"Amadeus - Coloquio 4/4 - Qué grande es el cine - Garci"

esto es la rueda que elemental es y probablemente es esa elementalidad lo que le hace difícil de descubrir cuando le preguntan y dice el emperador
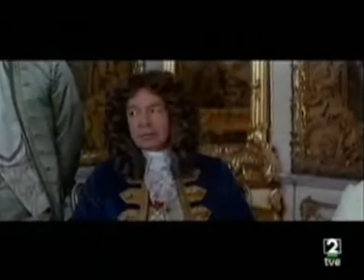7 minutos 8 y consulta con él y dice 20 He logrado hacerlo con 20 He unido,
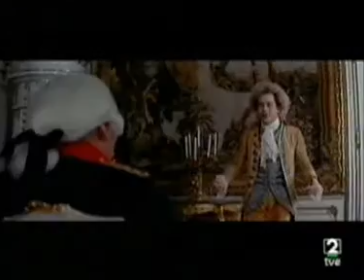he unido, he unido No se puede hacer con otra voz Hay una cosa que, digamos, las funciones No está bien explicado Quizá porque no habría tiempo Es decir, las representaciones duraban un montón de horas Entre otras pequeñeces Porque los instrumentos de la cuerda En aquel momento había que afinarlos continuamente Es decir, ponían la obertura De la flauta mágica Y acababa la obertura y toda la cuerda a afinar Y bien que lo sentía el emperador esta cuerda de hoy que queda afinada para un concierto tu momento favorito de la película tu plano favorito como casi todos habéis asumado yo voy a ser prudente, generoso y no vas a decir el momento de los dos en la cama en donde él ha movido un pequeño mueble y se ha puesto en la parte de atrás de la cama suscribiendo y mojando eso lo dejo, me parece fantástico pero yo voy a elegir dos y dos de Salieri porque creo que es, como bien dijo la presentación Juan Antonio, el protagonista absoluto de la película y el que justifica a Amadeus es Salieri, lo justifica además una magnífica interpretación de Murray Abraham. El primero de todo es justamente después de la secuencia del arzobispo de Salzburgo,
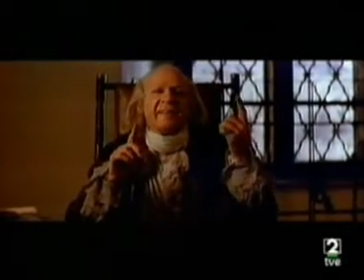cuando Salieri Viejo, en uno de los flashbacks que vertebran toda la película, explica la esencia de la música de Mozart en plano medio ojo.
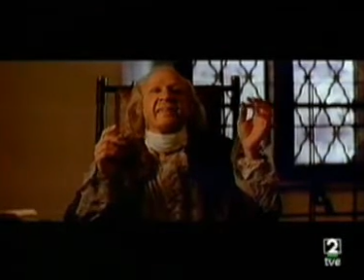Creo que es magnífico porque representa lo que estamos diciendo, una película sobre la música, sobre cómo se explica la música, cómo se crea la música y cómo el más consumado
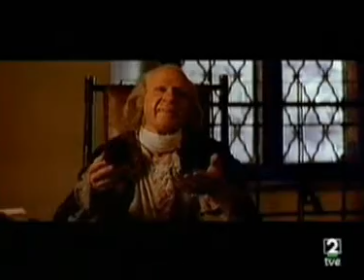compositor oficial de la corte de Viena descubre la música de Mozart.
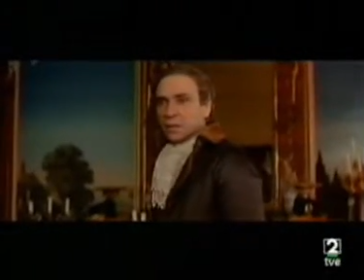Ese me gusta muchísimo. Y después un plano muy breve en la secuencia de Costanza y de Salieri cuando va a venderle el favor a Salieri,
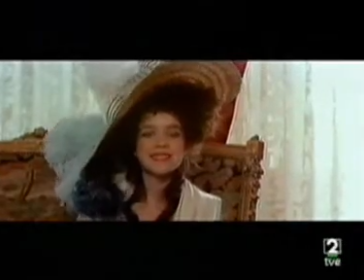que me parece que es magnífica, una de las mejores secuencias de la película, el momento en el que Salieri de espaldas se le caen las partituras al suelo.
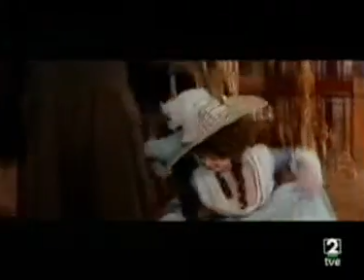Yo creo que es una imagen viva de alguien que ha atrapado algo pero que es incapaz de contenerlo entre sus manos, entre su mente.
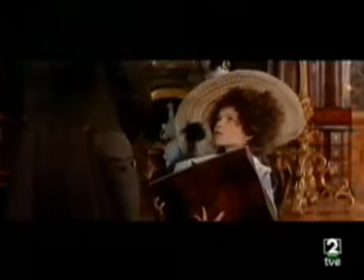Yo creo que ese plano general de espaldas, de actor,
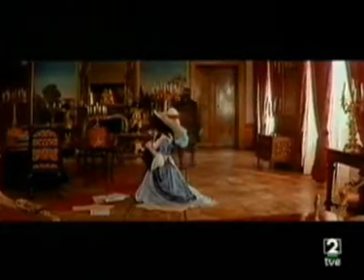de cómo está medido la distancia, el espacio, el tiempo y esas partituras cayendo al suelo definen muy bien lo que es salir en la película. Muy bien. ¿Y para ti, Amparo, cuál es tu secuencia favorita? Aunque hay muchas y ya hemos esbozado algunas de ellas, creo que finalmente, y después de hacer una revisión general, me quedo con salir en el palco.
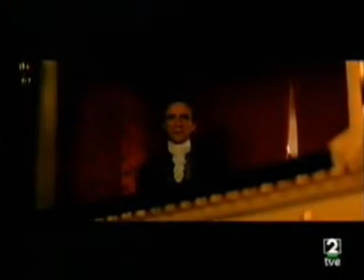Salir en el palco, en ese palco rojo en que siempre está él solo, nunca, que hay esa sensación de silencio, es un palco que es a la vez como una especie de confesionario, ¿no?
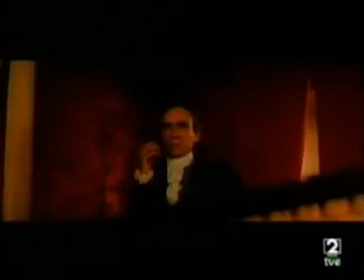Y a la vez como una especie de corazón o de gigantesco oído en que él recoge,
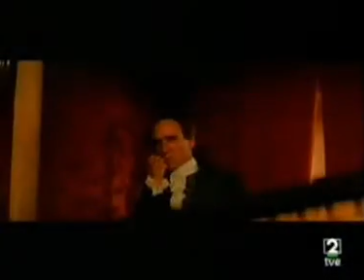admirado y en trance casi religioso, la música de Mozart y dice...